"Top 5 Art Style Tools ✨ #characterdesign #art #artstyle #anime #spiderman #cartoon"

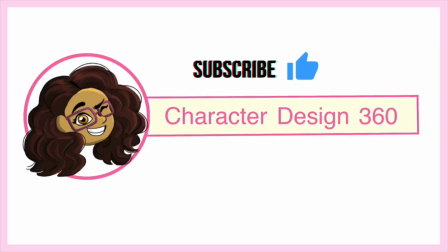Happy New Year, character designers!
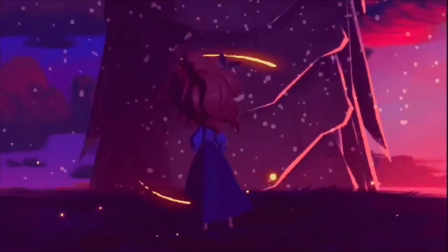Today we'll be talking about one of my favorite subjects in the whole world: stylization.
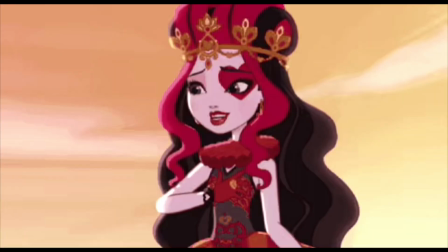You know that wonderful, indescribable moment where you find an art style you absolutely love?
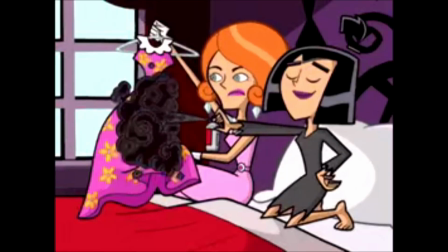Well, the hard truth is that these amazing styles take years of research and development.
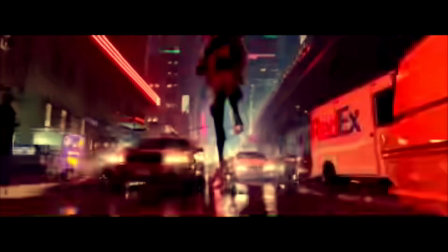So buckle up and sit back for the ride because we are going to talk about the tools that will make your style stand out.
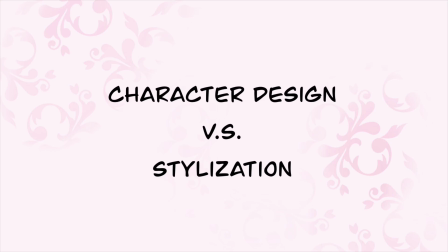I'm sorry, did you think character design and stylization were the same? No.
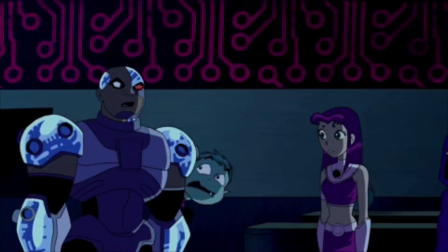If you want a successful career in this field, you need to understand the clear difference between the two.
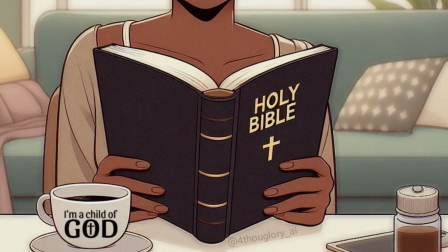Think of style as the language a book is written in, and character design as the content on each page.
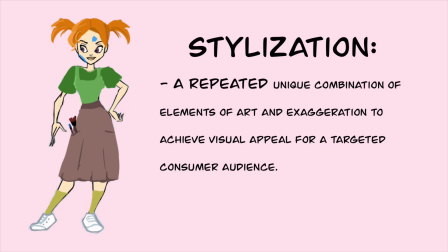Stylization plays the biggest role in how your character will look. It is a repeated, unique combination of elements of art and exaggeration to achieve visual appeal for a targeted consumer audience.
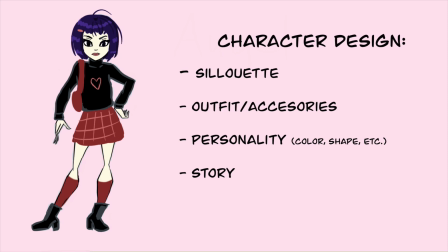A successful character design shows personality and story while following the rules of the art style.
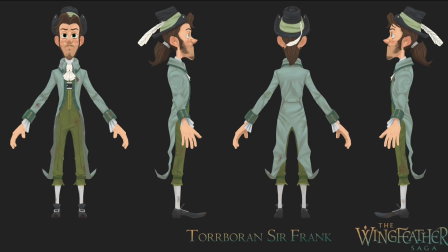When characters share the same art style, it visually connects them to the same fictional world.
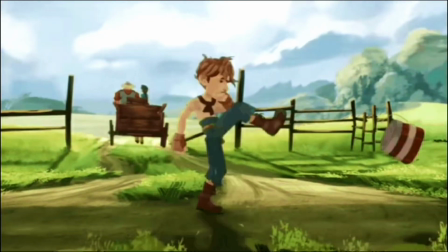Yep, stylization is tricky, but don't worry, you'll get the hang of it.
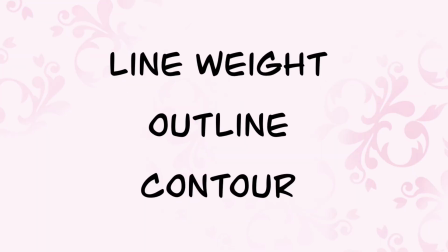When we look at line, we want to think about line weight, outline, contour, detail, and simplicity.
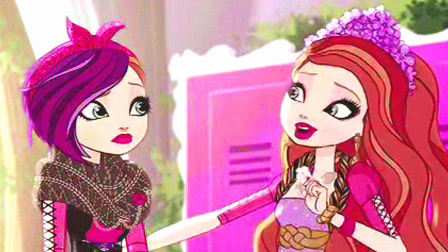I love the art style from Ever After High, and this is because of all the intricate details in their hair, clothes, and accessories.
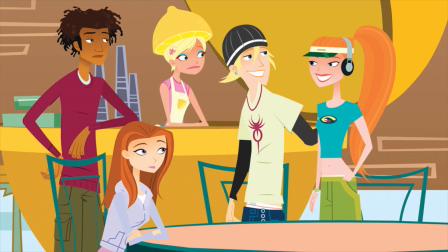I also love styles that use simple line work. It's less dramatized and helps the audience focus on the personality of the character.
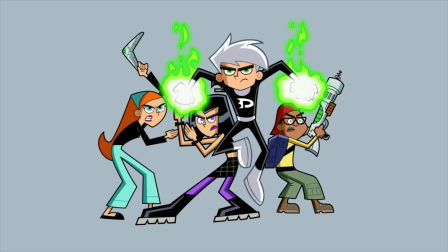An outline, especially one that's black, is very common in stylization.
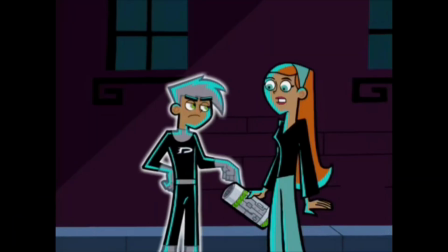The black outline has its origin in superhero comics,
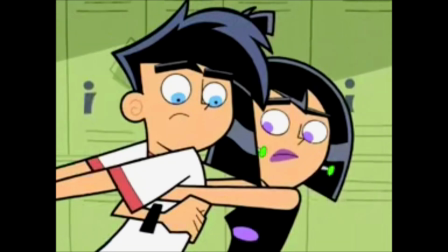so it's not a surprise that this is used in styles with stories that are about heroes and have a lot of action and comedy.
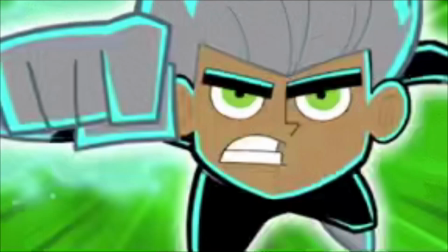Lines drawn around a character can show their movement, direction, and speed.
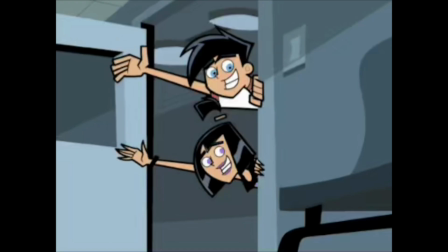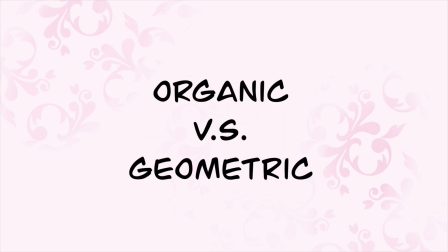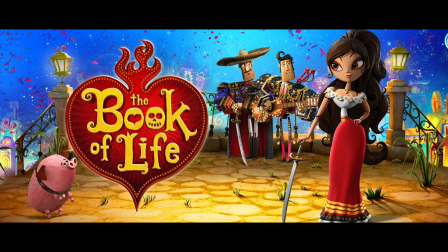Geometric shapes are pointy and clearly defined. Geometric shapes can be used in 2D and 3D animation.
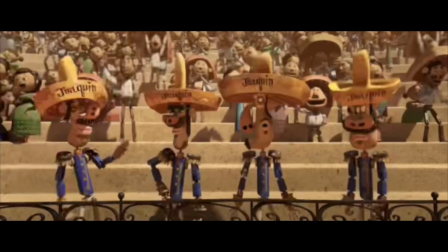The characters in A Book of Life have a fun and quirky wooden toy aesthetic.
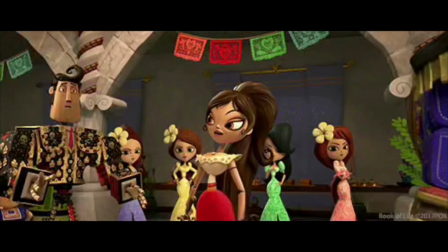The style emphasizes three-dimensional shapes, making it look less realistic.
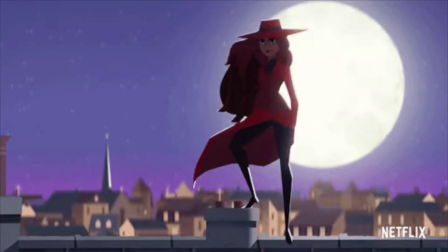Then there's Carmen Sandiego.
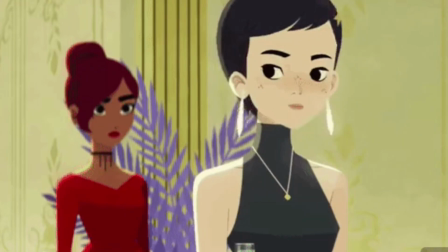Not only are their shapes used for the character designs, but the lighting itself.
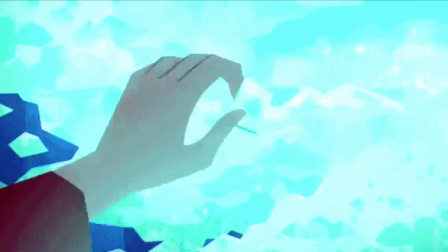Consistency in lighting using geometric shapes is very intentional and takes a lot of dedication,
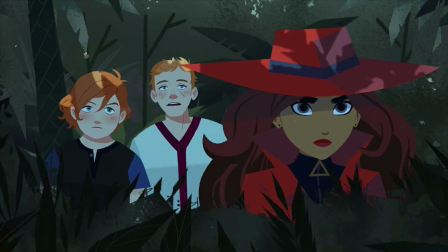but it creates a unique style that I want to recreate in some of my own work.
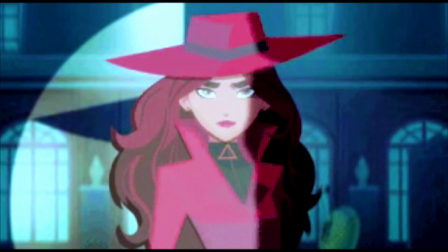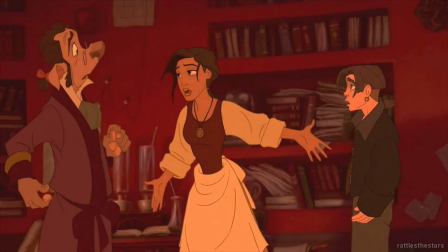Stylizations get their name from the studio or story of their origin.
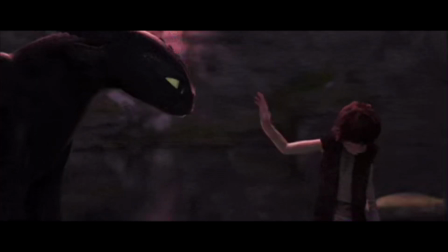The style of Disney and DreamWorks works almost exclusively with organic shapes.
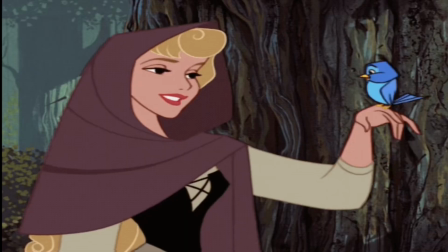Organic shapes are less pronounced, have rounded edges, and make a style more realistic.
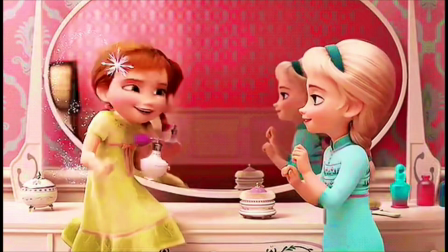Art styles with organic shapes are usually more sentimental and can establish a deep sense of connection with the characters.
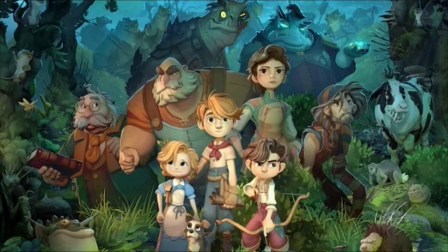The Wingfeather Saga is one of my favorite examples of exaggeration in proportion and anatomy.
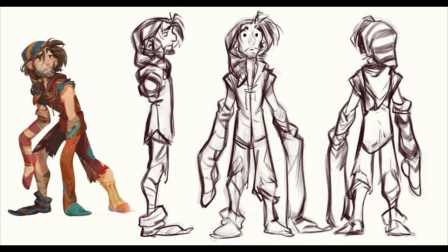Exaggerating the proportions in a style helps to make characters look more appealing and creates dynamic silhouettes.
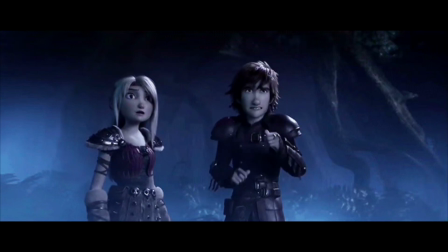Exaggeration and variety in proportion also helps to create compelling character lineups.
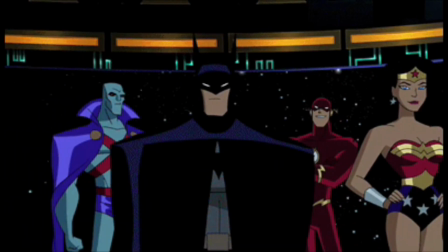Proportion can also be used to simply highlight the physique of a character.
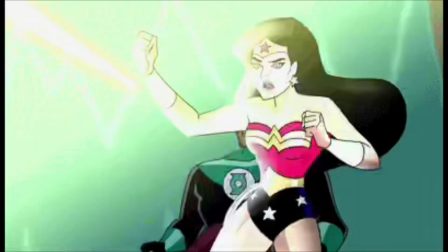Qualities such as gender, age, and strength are all taken into consideration.
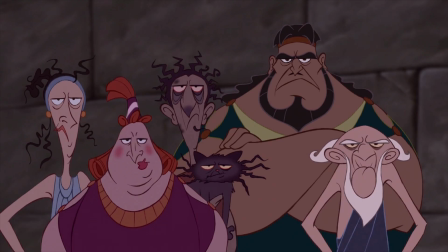Art styles such as Hercules are iconic for their extreme exaggeration in proportion.
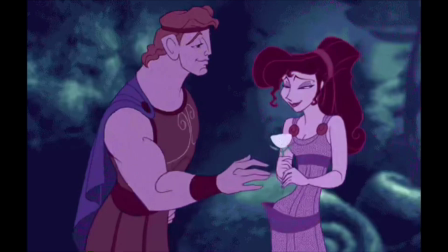Successful exaggeration of human anatomy works through visual hierarchy.
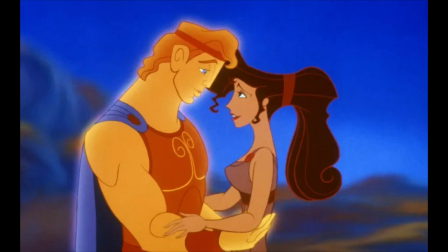Decide which features on your character will be the largest, smallest, and somewhere in between.
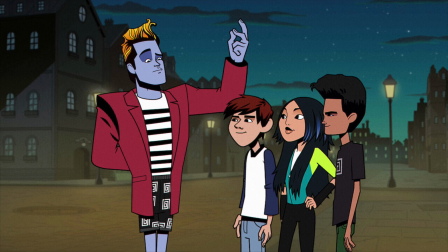Finally, proportion can be used to exaggerate characters' expressions and emotions.
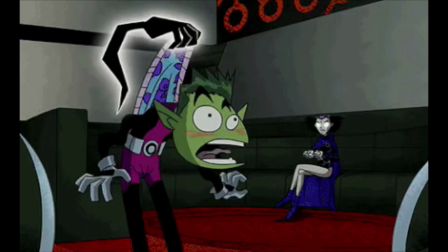If your art style is realistic, but you like a little bit of cartoon comedy,
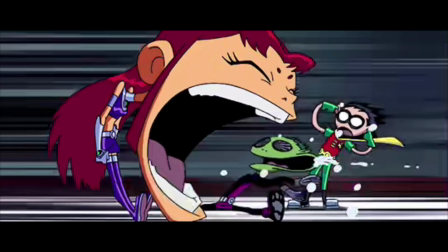You can exaggerate your character's gesture and expression to have the best of both worlds.
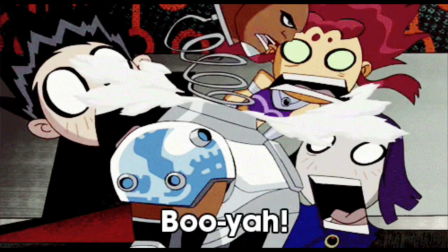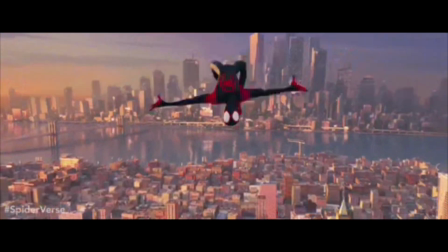I was absolutely blown away by the artwork of Spider-Man Into the Spider-Verse when it came out in 2018.
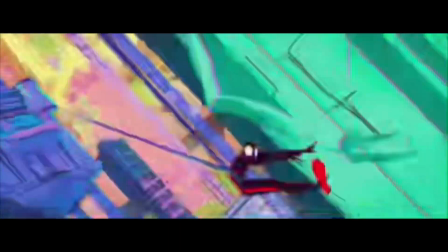In this stylization, lighting and color are inseparable.
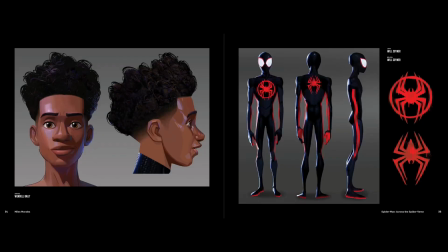The style of Spider-Verse is inspired by pop art, which uses high contrast in variety of bright colors.
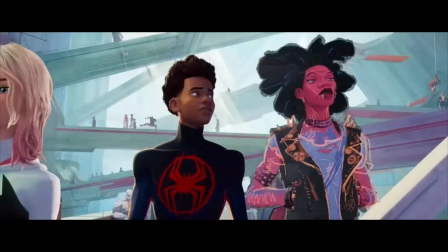The lighting is definitely the most exaggerated and emphasized part of the stylization,
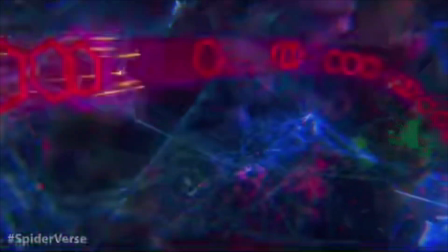and this results in countless unique environments that you don't see in real life.
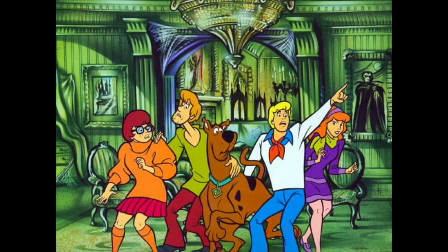The 1950s into the early 2000s.
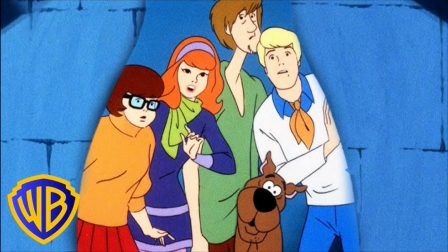Using flat lighting in animation saves a lot of time, but it also gives the stylization a very vintage appeal.
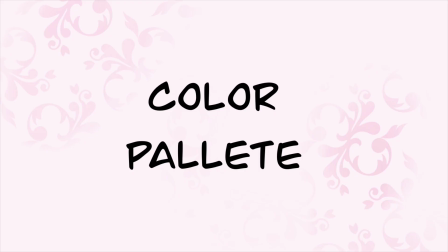Last but not least is color palette. Colors can be vibrant, desaturated, limited, or broad.
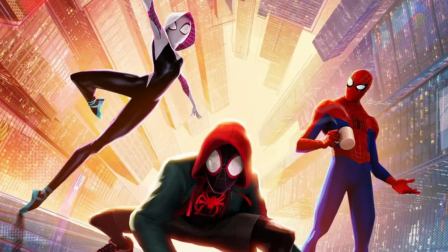As I said before, color palette of Spider-Verse is vibrant and versatile,
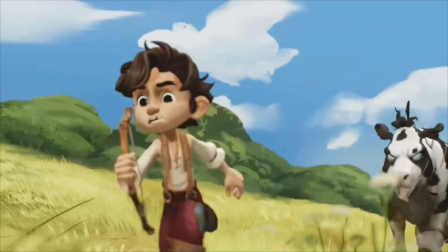while Wing Feather Saga is more desaturated and realistic in comparison.
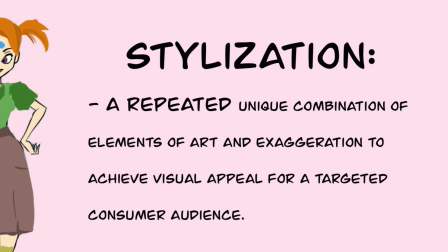Stylization is a repeated, unique combination of elements of art and exaggeration to achieve visual appeal for a targeted consumer audience.
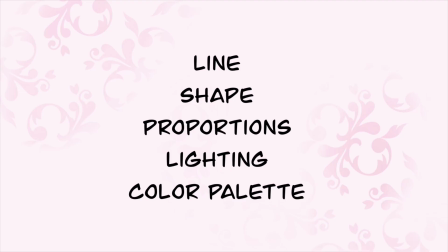The 5 tools of stylization are line, shape, proportions, lighting, and color palette.
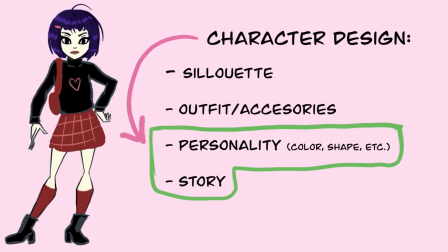Good character designs use the rules of their stylization to create a unique personality and story.
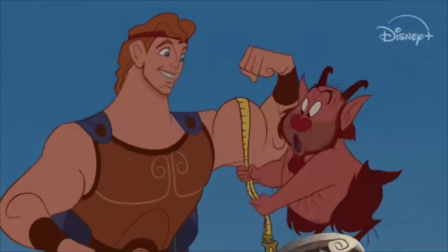It's okay if you start off insecure about your art style. Just keep working at it, and one day you'll be a pro.
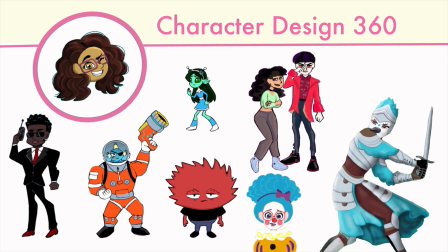I hope this was helpful, and please leave a comment about your favorite stylization. In 2025, dream big, live bold, and keep on creating.
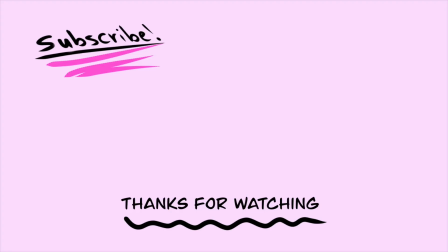I'll see you next time!